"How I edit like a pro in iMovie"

What's going on, everybody? So today's video is going to be a little different because I'm actually going to be talking about how I edit my videos on iMovie and showing that process. So let's just get right into it.
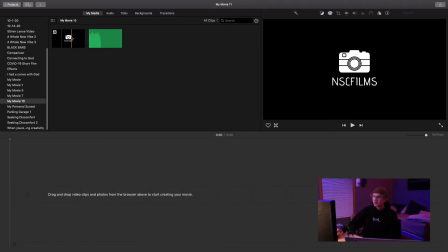[0:11]
So I already have the project file made just to kind of save some time, and to start I always bring in my logo that I made for myself, and usually I start off just trimming it to like 1 second. I honestly don't know why I do it, I just do it.
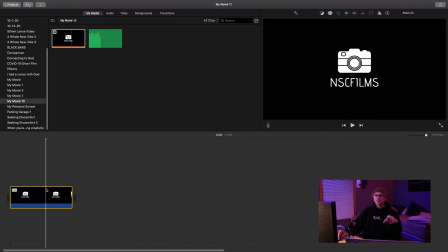[0:26]
But as you can see, it kind of has this zoom effect that as it comes in, or as the video plays, it zooms until the end. And that's called a Ken burn. And I do not like it when it comes to pictures. So you come up here to this little toolbar up here and select the cropping option.
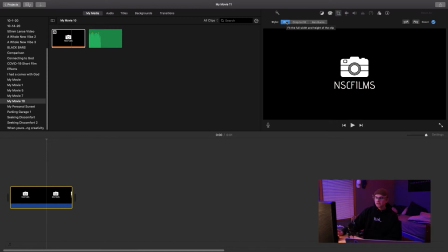[0:45]
Then you're gonna turn off Ken burns by clicking on fit. And so then that fits the whole picture to the complete screen. And so then it doesn't have that zoom effect. So what happens next is I usually bring in some audio,
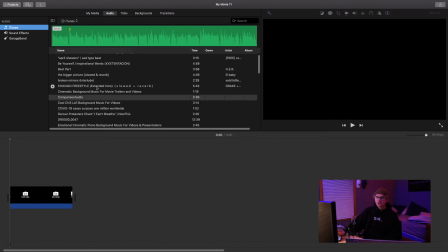[0:59]
and I already downloaded some music, and I get my music off of YouTube. I just find the music I want, copy the link, put it into an app that I have on my computer, and then it just saves it right into iTunes, and I can open it right up in iMovie.
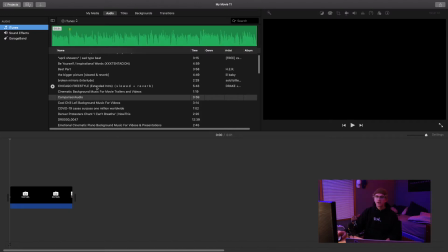[1:14]
Yes, I know I can get copyrighted for that, but since I have not that many subscribers, it doesn't matter that much. I'm not really like on YouTube watch list for it. So I'm gonna get my videos taken down for it or whatever.
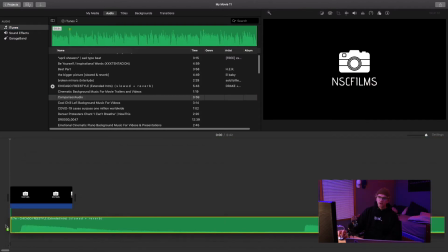[1:26]
I've done it before. So I'm gonna bring in this Chicago freestyle slowed and reverb version. It's one of Drake's songs, but it's the extended intro, so it's just Giveon and not really Drake.
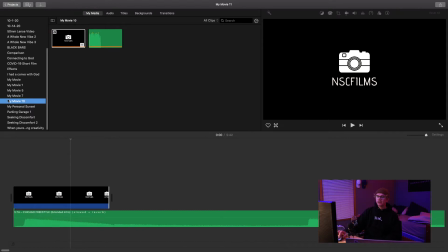[1:40]
Okay, so now that I have that, I'm gonna find the media I'm using.
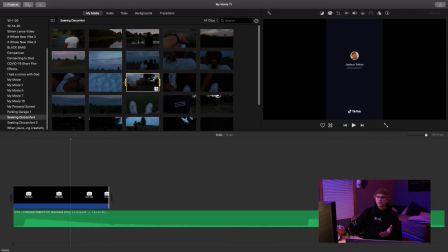[1:43]
So I'm gonna be using shots that I've used before just to kind of make it easier, so I don't have to go shoot a whole thing just for this.
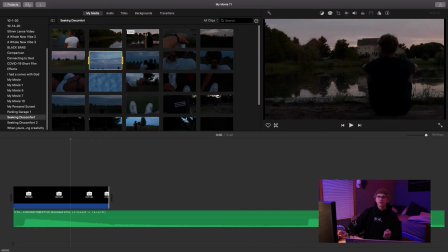[1:52]
So these are just some old clips I have from a video. After I put my logo in, I always like to put visuals by and then my name. And then if there's a voiceover in the video, then I'll put voiceover by and then my name.
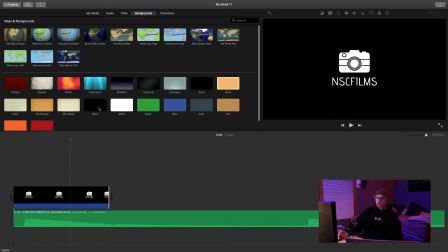[2:04]
So to do that, I go up to backgrounds and select the black one and just drag it right in there, and it automatically comes in as 4 seconds, but you can trim it.
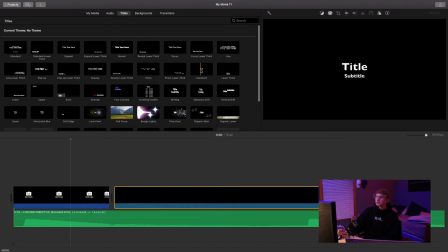[2:14]
And then I'll go over to titles up here, and I usually select the centered one just because there's not like a lot going on with it.
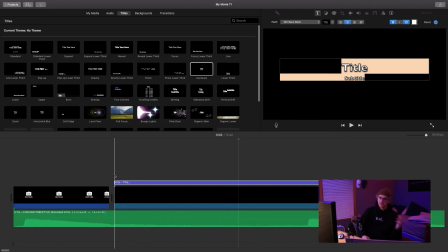[2:22]
Some of them have a lot of motion, they swipe in from the left or the right, and just really weird. So I just like it in the middle. It makes it a lot simpler. So now that you have all this selected, I usually put in
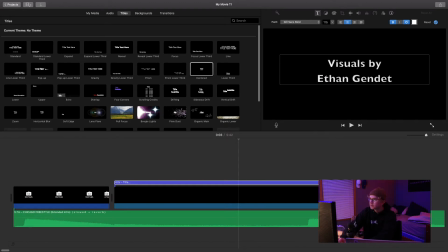[2:35]
visuals by Ethan, that's not my last name, Genders. And I use the same font for all the type that I use in videos, and it's always the Ceravec.
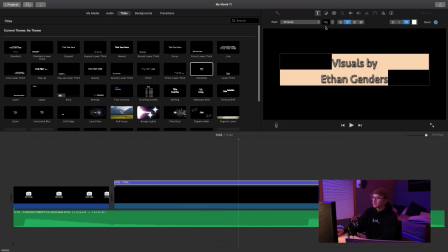[2:51]
Honestly, it doesn't really matter what font you use. It's kind of personal opinion. That's just the one I like.
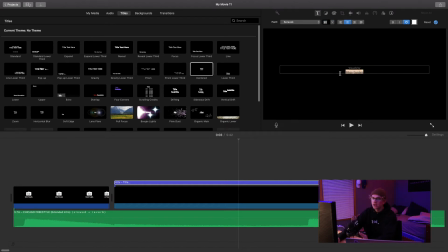[2:56]
So I'm going to change this to 30 because I like to have the visuals by at a 30 font and then my name at 60, just to kind of like add some visual hierarchy in that. And so then you're going to turn off the outline. That's what I always do. I just like the look of it better.
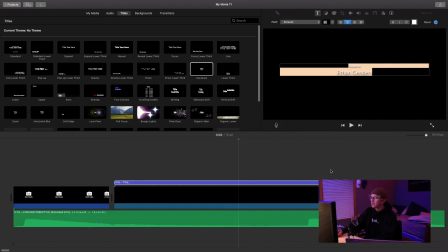[3:15]
And leave the color as white. That's what I always choose. And sometimes this will happen, honestly don't know why, where everything will revert back to the same size, and so it all goes to 30. So you just gotta go back in one more time and change it.
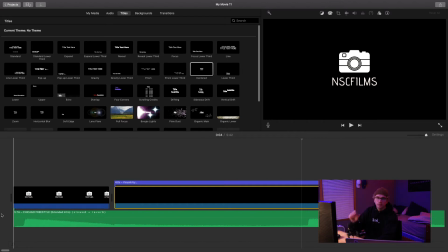[3:30]
And so if you listen to the audio, there's these points where a piano will come in, and so like right here it hits, and then it drags on, and then it hits again.
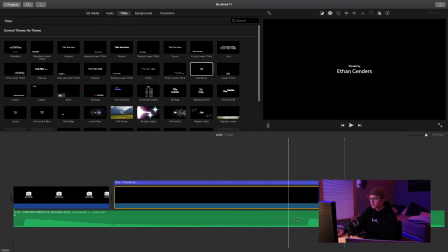[3:45]
And on that second hit is when I want my visuals to come in. So that means I'm gonna have to trim down this shot right here, or this little clip that says visuals by and then my name, to about halfway between the logo and the second piano hit.
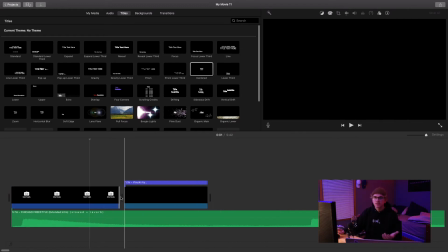[4:03]
And so let's just say I was gonna do a voiceover in this.
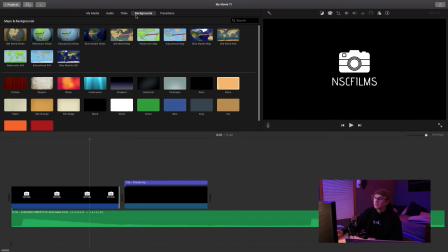[4:06]
I'm not going to, but we'll just repeat the same process we did for the other one.
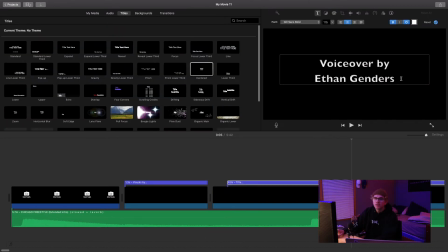[4:11]
And if you're wondering what I use to like record voiceovers and also to get the MP3 audio on iTunes off of YouTube, I will put the apps that I use at the end of this video.
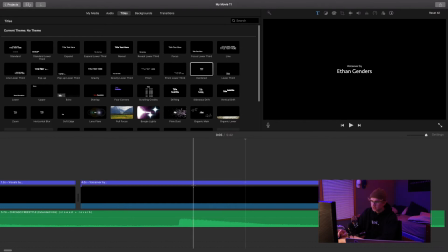[4:24]
Okay, so now that I have this in here, I need to line up my text, and I'm gonna bring this right to that first hit.
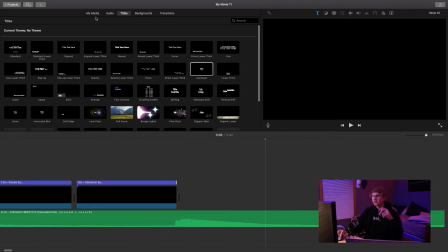[4:39]
Okay, so then those three are gonna play repeatedly, and then I'll come in right on that piano hit and play a visual.
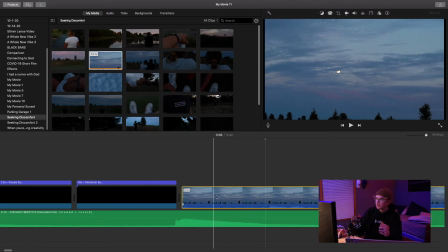[4:45]
So I'm just gonna bring this in right here. And I already know at the beginning there's a bit of camera shake because I used this clip before and remember. So what you do if you want to trim a video, you can always click on the end and these arrows pop up and you can drag it in or out. But the easiest way, in my opinion, is just to find a spot,
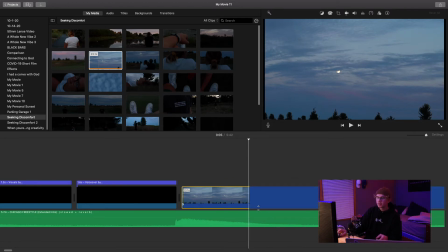[5:05]
right click and hit split clip, and then see it split that into two right there. So I'll take this extra, just hit the backspace and delete that. And so then you'll see right here, it comes in on the hit.
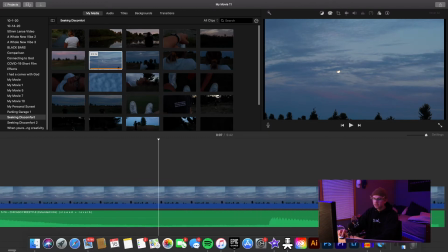[5:18]
So it comes in right there. And then there's gonna be, just like what happened last time, there's gonna be another piano hit right here. So now I'm gonna split this one again and delete the extra. So then the next clip will come in on the next piano hit, just to kind of have it kind of be even.
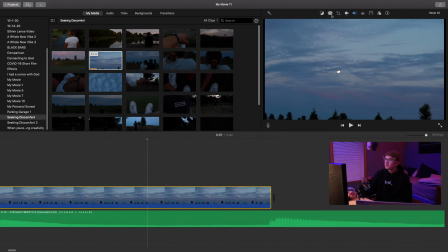[5:36]
One cool thing about iMovie is you can do color correction. It's obviously not as advanced as like an Adobe Premiere color correction or DaVinci Resolve. I mean, this is a free program, but it's what I use and it's what I'm most comfortable using because I've learned about it for a while now.
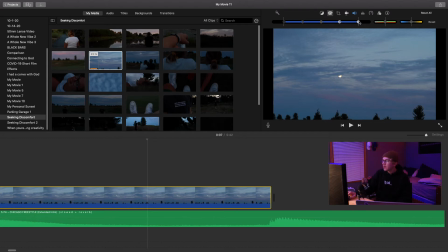[5:54]
And so I just personally like doing it. So all this over here kind of controls the darkness and the lightness of the shot, just in different areas. Is lightness a word? The dark and light of a shot.
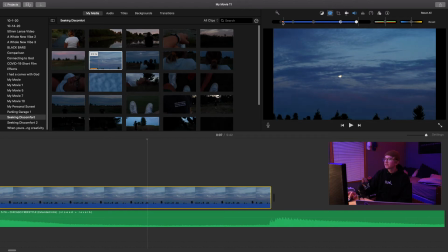[6:10]
I don't know. You know what I'm saying. The brightness and darkness. And so you change that, and right here, you can bring up the colors or down the colors to however you want it. So honestly, it kind of looks cool black and white, but yeah, no, that's not the vibe I'm going for.
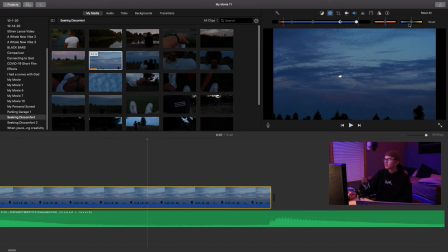[6:25]
So I'm just gonna bring up this color a little bit, and then right here is something I really like. So you can bring in more blues or yellows, and since this shot is already pretty blue in itself, I'd want to bring up the yellows.
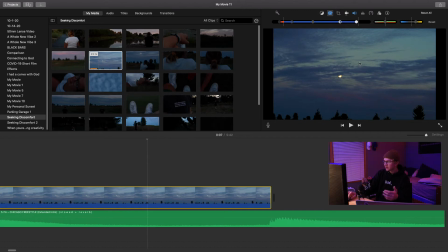[6:38]
So let's bring up the yellow bit, and you can see right in here, there's some yellow coming in, some more contrast and color behind the clouds back here in the sky. And so I'm pretty satisfied with the look of it, so we'll be done with that.
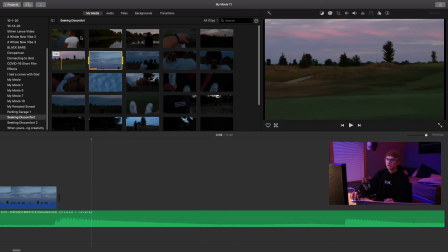[6:52]
So then right here, I'm gonna bring in another shot. Let's get another B-roll type shot.
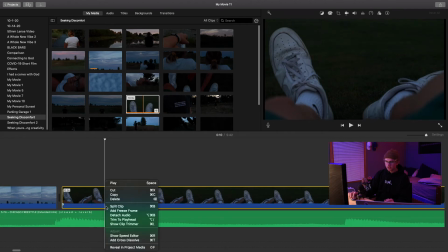[7:02]
And again, I know there's some camera shake, so I'm gonna split it. And then we'll come down here and split it the next hit and delete that. Okay, so then I have this shot of my shoes, and I'll show you what it's looking like right now.
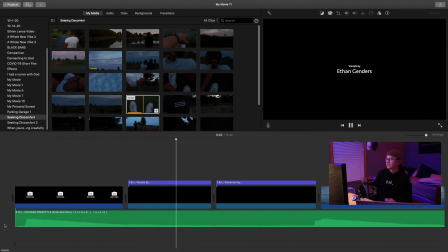[7:20]
So we have the beginning into the shots.
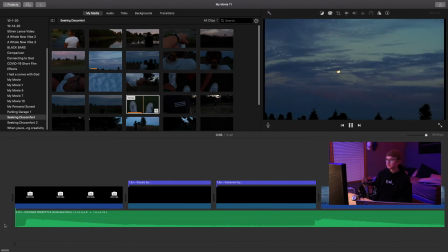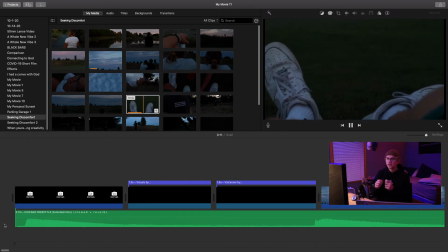[7:29]
See, it just hits right on that piano beat and then changes.
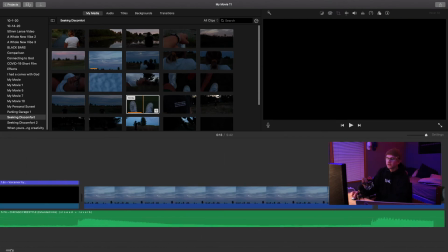[7:33]
And so if you've ever, I'm guessing you've gone to the movies before, and all of the shots seem kind of cropped, so there's like black lines at the beginning or at the top and the bottom, and that's just an effect that I find really cool and interesting. Just adds more of a cinematic feel to the shot.
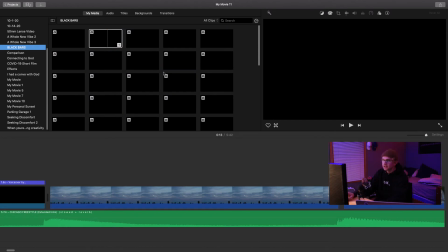[7:51]
And so I actually downloaded some of those offline. I think I just googled like black bars for download, or like downloadable black bars for videos. Like, I don't even know, but it just downloads something like that. So you can bring it in here and see how they kind of open and close like that.
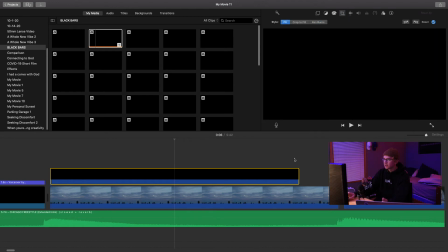[8:09]
You want to do what we did to the first clip and come up here and turn off Ken Burns, and then extend this through all the shots.